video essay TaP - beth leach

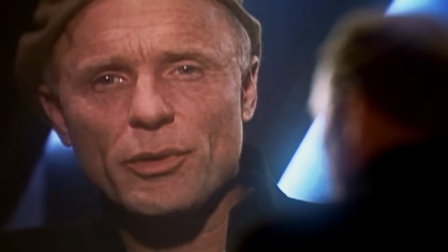0:00 We accept the reality of the world with which we're presented. It's as simple as that.
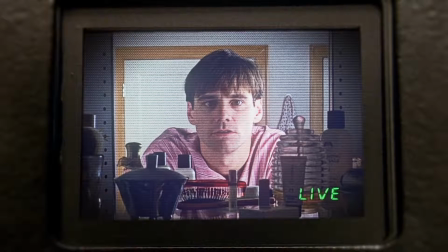0:04 Greek philosopher Plato once explored the idea of reality and how the perception of the reality varies between people, with the world around them just as a perception of the truth.
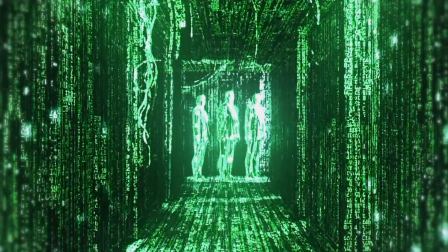0:13 Peter Weir explores this idea through his 1999 film, The Truman Show, mainly through the character Christoph.
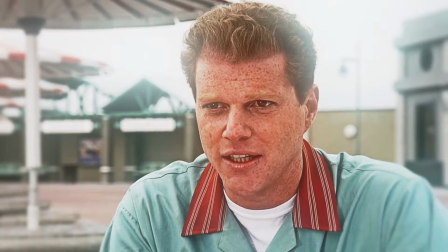0:19 Likewise, in the Wachowskis' film, The Matrix, this has also been explored through Neo learning of the world he lived in his life being a creation by machines to keep humans under control.
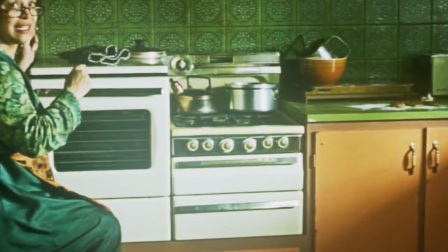0:28 Various stylistic features have been used to complete this, ranging from the colouring of the world around the characters,
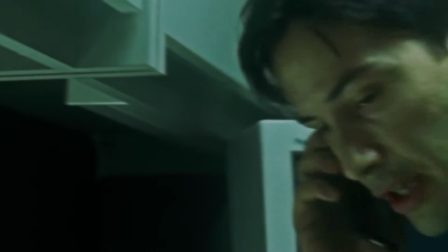0:33 the costumes worn by people in the films, and even the angles used by the filmmakers.
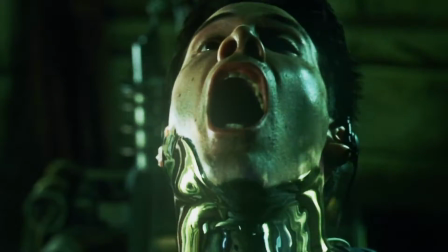0:37 In both films, colours are shown to affect the audience's depiction of the settings, and to help show that there are different versions of reality.
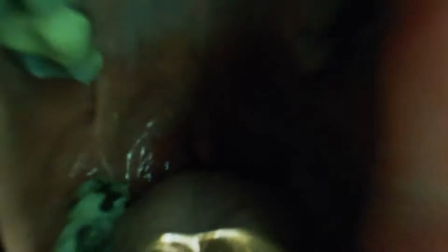0:45 The Wachowskis employ the use of green highlighting being used in the Matrix setting of the movie to give the suggestion that the world is unhealthy,
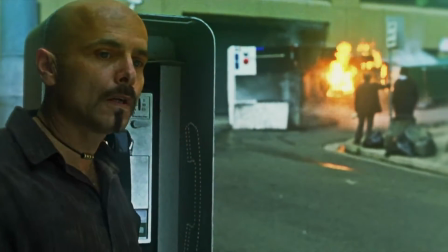0:52 as the colour is able to suggest sickness, while colours of blues and greys are used throughout in what the setting is the real world.
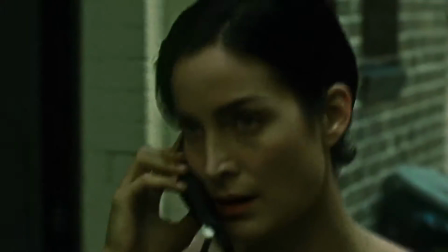0:59 The blues are able to suggest power, trust and integrity. These variations of hues are able to be noticed throughout,
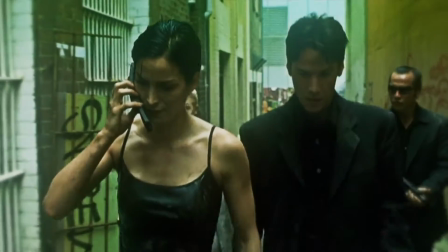1:05 but during the scene in which Cypher attacks the ship while on the phone to Trinity, the quick scene changes allow the hues to be noticed more easily.
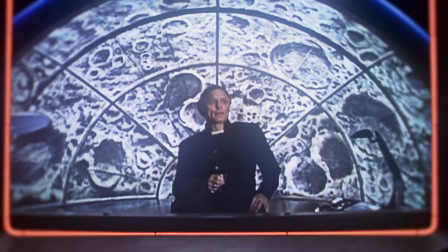1:14 Okay, thank you.
While in The Truman Show, Weir uses this technique very similarly, it's in a different nature.
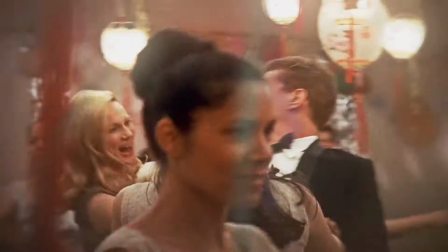1:23 In order to suggest that Truman's world is unnatural, the use of overly saturated and bright colours is used, giving the area a too perfect feel.
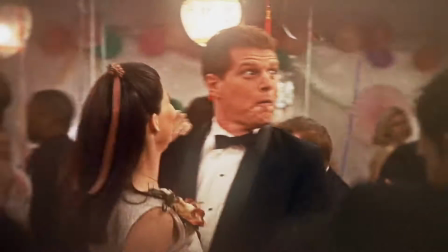1:30 That makes the audience question how real Truman's world really was.
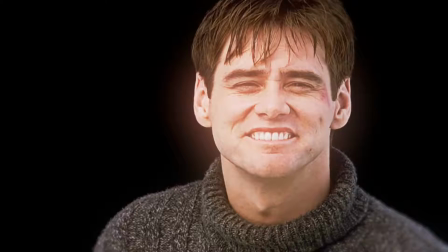1:34 The concept of the real world being a dark and dangerous place is also carried over from The Matrix into The Truman Show.
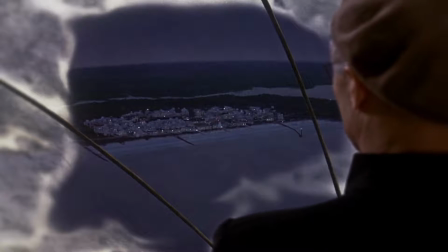1:39 In the interview scene with the director of the show, Christoph, we can see dark colours throughout his whole office building,
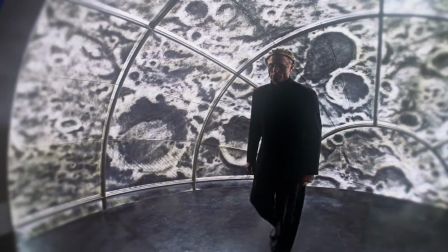1:45 with Christoph also wearing darkened clothing in comparison to other movements.
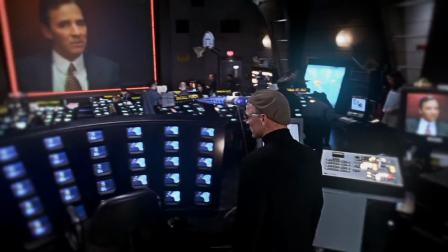1:50 This suggests that Christoph specifically has questionable morals and could have a darker life than other characters.
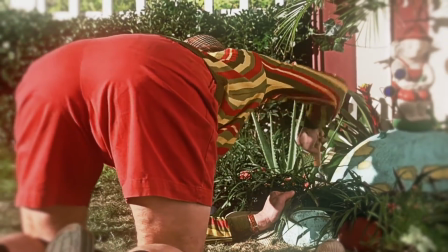1:56 That's amazing!
Aspects of each character in both films have been designed in order to help support the idea of truth and perception.
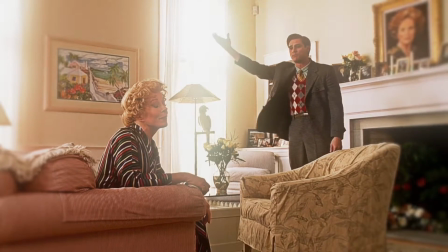2:03 In this completed in a variety in different ways in order to suggest the different things about the aspects of the film.
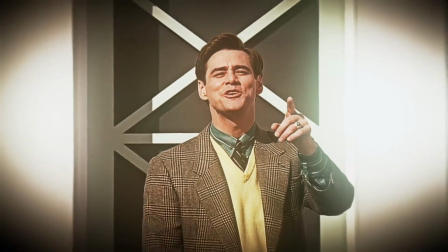2:09 In The Truman Show, the main character Truman is depicted as a friendly, community-minded character.
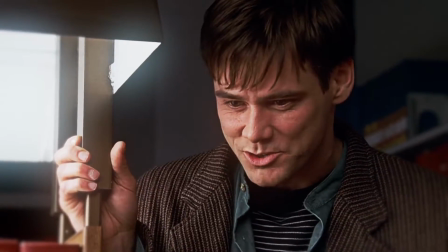2:14 His name meaning trusty man, which is a major aspect of his personality since he undoubtedly trusts his idea of what real life is,
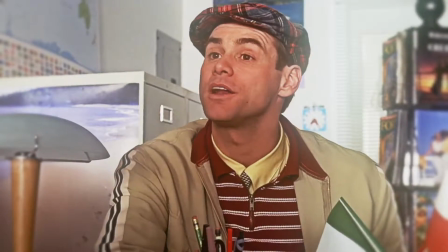2:20 which in the case of him is a gigantic town-sized set of a TV show. Truman's costuming is also able to support the idea of truth and perception.
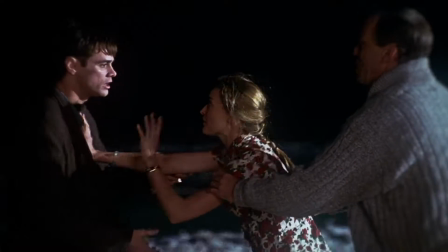2:29 Through the majority of the film, Truman is found wearing prison-like stripes in his outfits, suggesting that he was imprisoned in both his mindset and life.
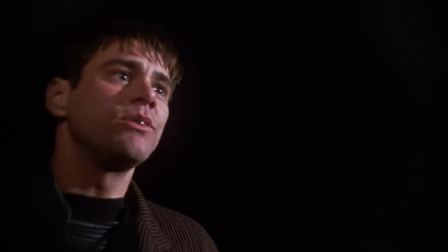2:37 This occurred majorly in scenes that occur after he has learned from Sylvia that the people are lying to him.
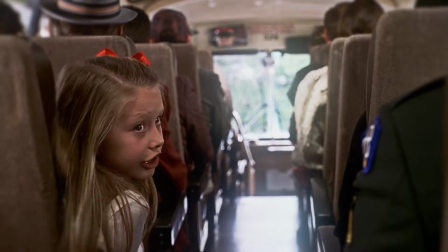2:43 In particular, when he is shown on the bus waiting for it to leave, even though it has broken down.
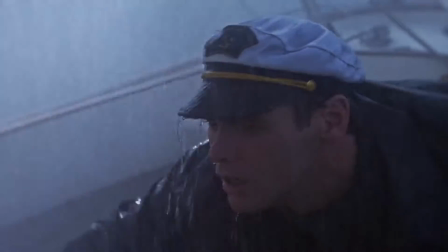2:48 While for the majority of the film he is shown like this, as he starts to escape from the world, he's shown in dark and dull clothing that matches the world he is trying to escape to.
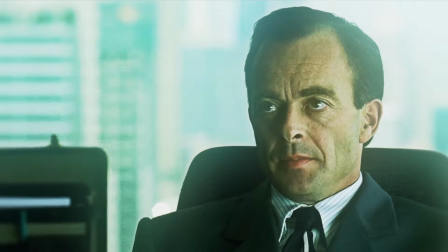2:56 Neo's character is similarly depicted through his name and clothing, Neo meaning new or revived,
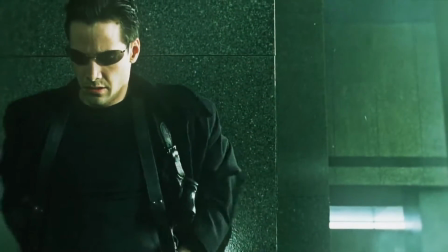3:01 because throughout the film there is a recurring idea that Neo is the revived form of the person who was once able to control the Matrix.
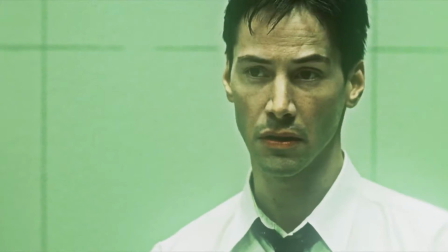3:07 The Wachowskis changed the clothing from Neo wearing typical office clothing
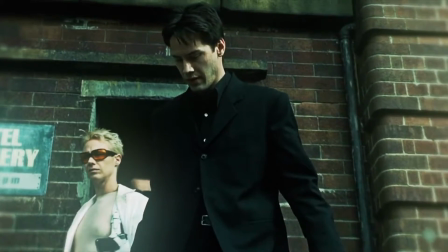3:14 with mirrored sunglasses being added to his outfits and darker clothing towards
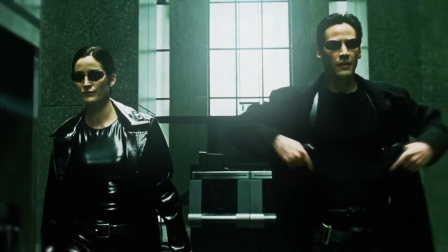3:19 the end of the film. This change is symbolizing his change in character as he learns the truth from Morpheus,
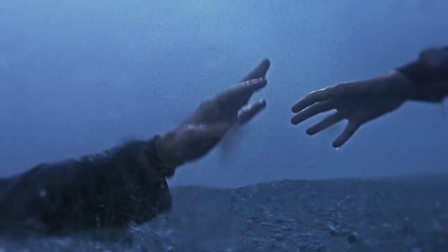3:24 showing as he becomes a darker character with more hate for the world around him. Camera angles are also utilized throughout both texts in order to help convey the differences in the two versions of reality.
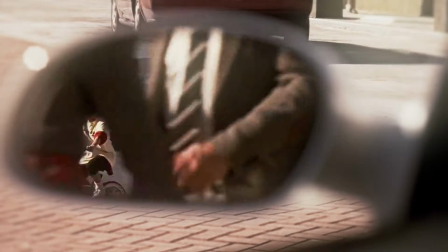3:32 In The Truman Show, Weir has used camera angles that represent the aspect of Truman's life that is broadcast on television.
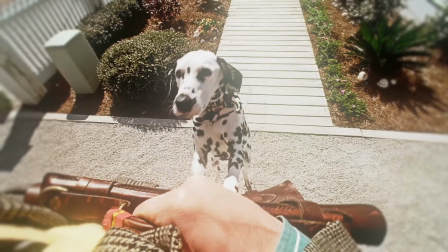3:39 This is shown in various places throughout, with strange camera angles being used and soft focus to depict how the cameras are hidden from Truman.
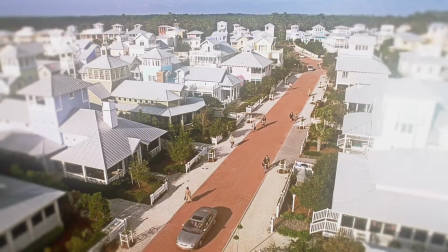3:45 When Truman is attacked by his neighbor's dog, we can see the camera angled is looking downwards towards the dog, which suggests the camera may be hidden in his buttons without his knowledge.
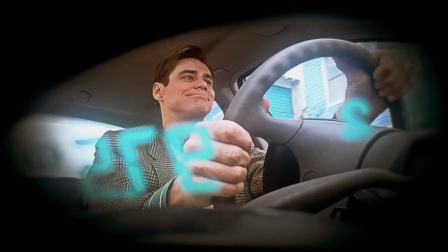3:53 When Truman is in his car driving to work, there is also camera angles used to show a low shot of Truman from the area where people will presume a stereo would sit.